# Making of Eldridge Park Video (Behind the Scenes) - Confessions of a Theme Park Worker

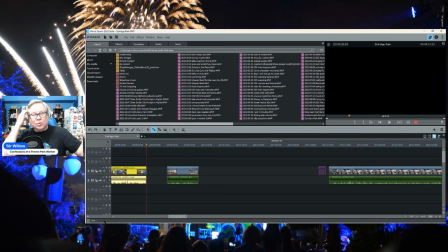(3:56)
That and then with the behind the scenes tour I start going, you know I don't want to just give them a vlog I want to give them something nice I want to give, if you saw my Knott's Chicken Dinner video, I wanted to give them something like that, but even better.
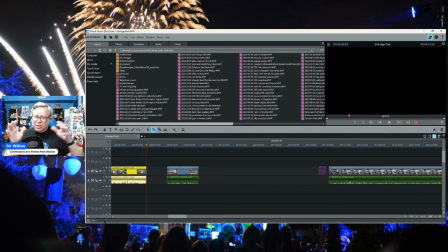(4:13)
And so I was like, all right, let's take the vlog, let's splice it out, let's add in the tour clips. But while we're doing the tour clips and them narrating, let me also throw in a history of the park so you can see the past and then the present and just kind of go from there.
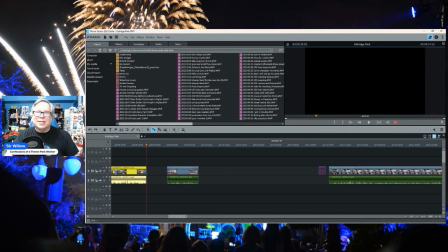(4:32)
And what ended up happening was I ended up biting off more than I normally could chew. So let me show you where this is in process. This is actually the beginning.
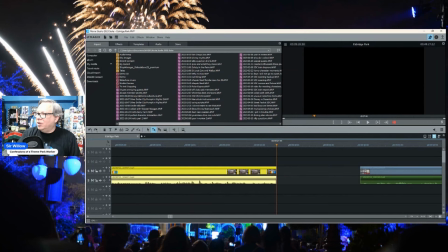(4:47)
And let me zoom in on it a little bit. Zip back to the front.
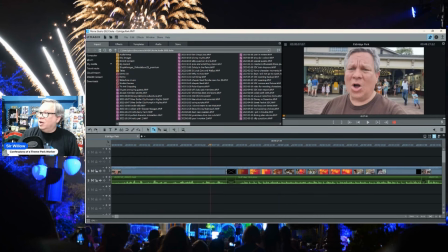(4:53)
So this is my actual vlog video. We've got the Park Tales intro. and then we start getting into the actual video and then I realized okay I want to drop in historical parts
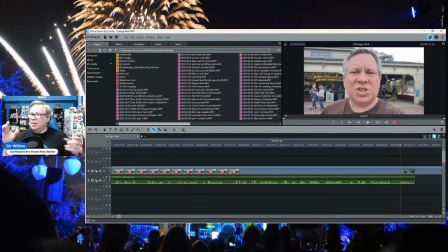(5:09)
let's do the vlog let's do a little bit of history and then the vlog and then some tour and history and then the vlog and kind of bounce back and forth to give it a sort of a documentary feel as we do it but at the same time you know alive hey here we are visiting
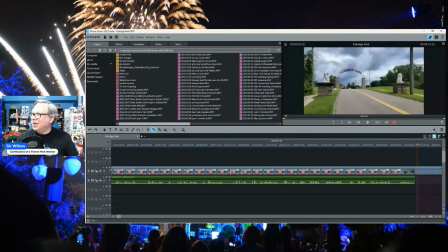(5:29)
So what happens then Is you end up with the pictures
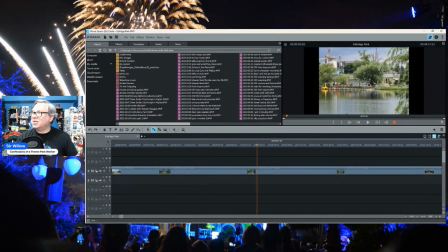(5:34)
That I want to put in And this is all voiceover I've got my script written for this I've actually done voiceover work For it twice And I will get into that In a minute But the idea is to Begin to paint a picture Of the park
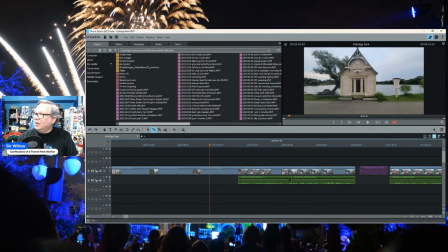(5:54)
And give some background of it there. And then we'll splice in some of the tour.
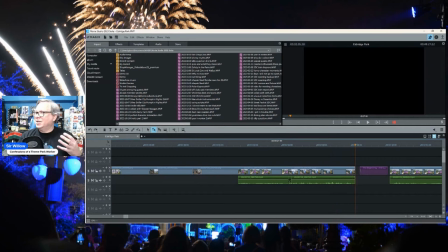(6:02)
And then I've got it broken down into sections. So we've got the beginning of the park.
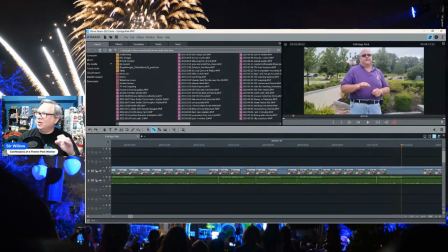(6:08)
And I've got a lot of tour information here. And I'm actually going to overlay this with other media.
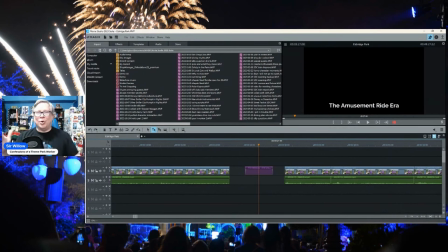(6:16)
And then it's kind of broken down into eras. And I've actually used the book that they wrote. These two gentlemen are the ones who wrote this book about the history of the park.
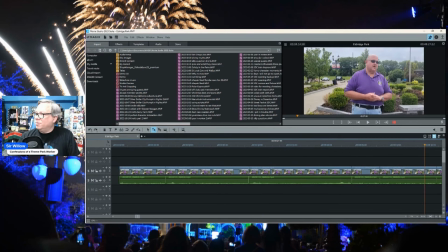(6:26)
And I'm kind of breaking it down into the amusement ride era, the end of an era,
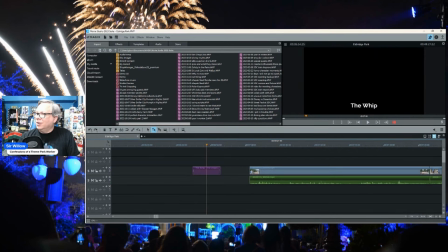(6:32)
the resurrection of the park, and then we're going to talk about the whip. And so I've then taken all my video footage of the tour that they gave us, and I've got that broken down into different areas. We've got the story of the whip here. We'll also talk about the carousel.
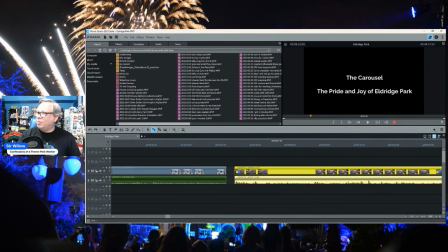(6:52)
And so it's all kind of broken down into that.
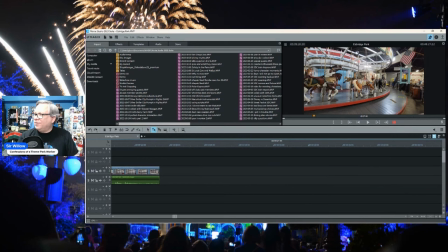(6:57)
And then what I'm going to do is, after all of that footage, zoom out here.
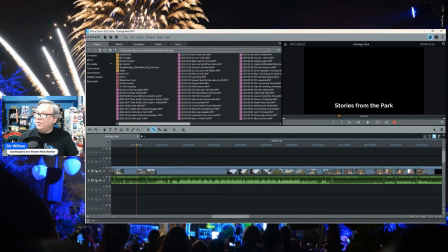(7:05)
And I have various stories from the park. This is all footage here of different things around the park.
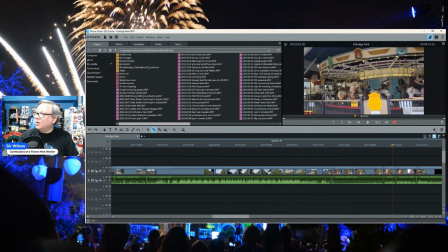(7:13)
Let's see, me riding the flying scooters more carousel footage and more vlog and then what i'm going to be doing is i'm actually going to be taking all of this and i'm going to be laying it over their narration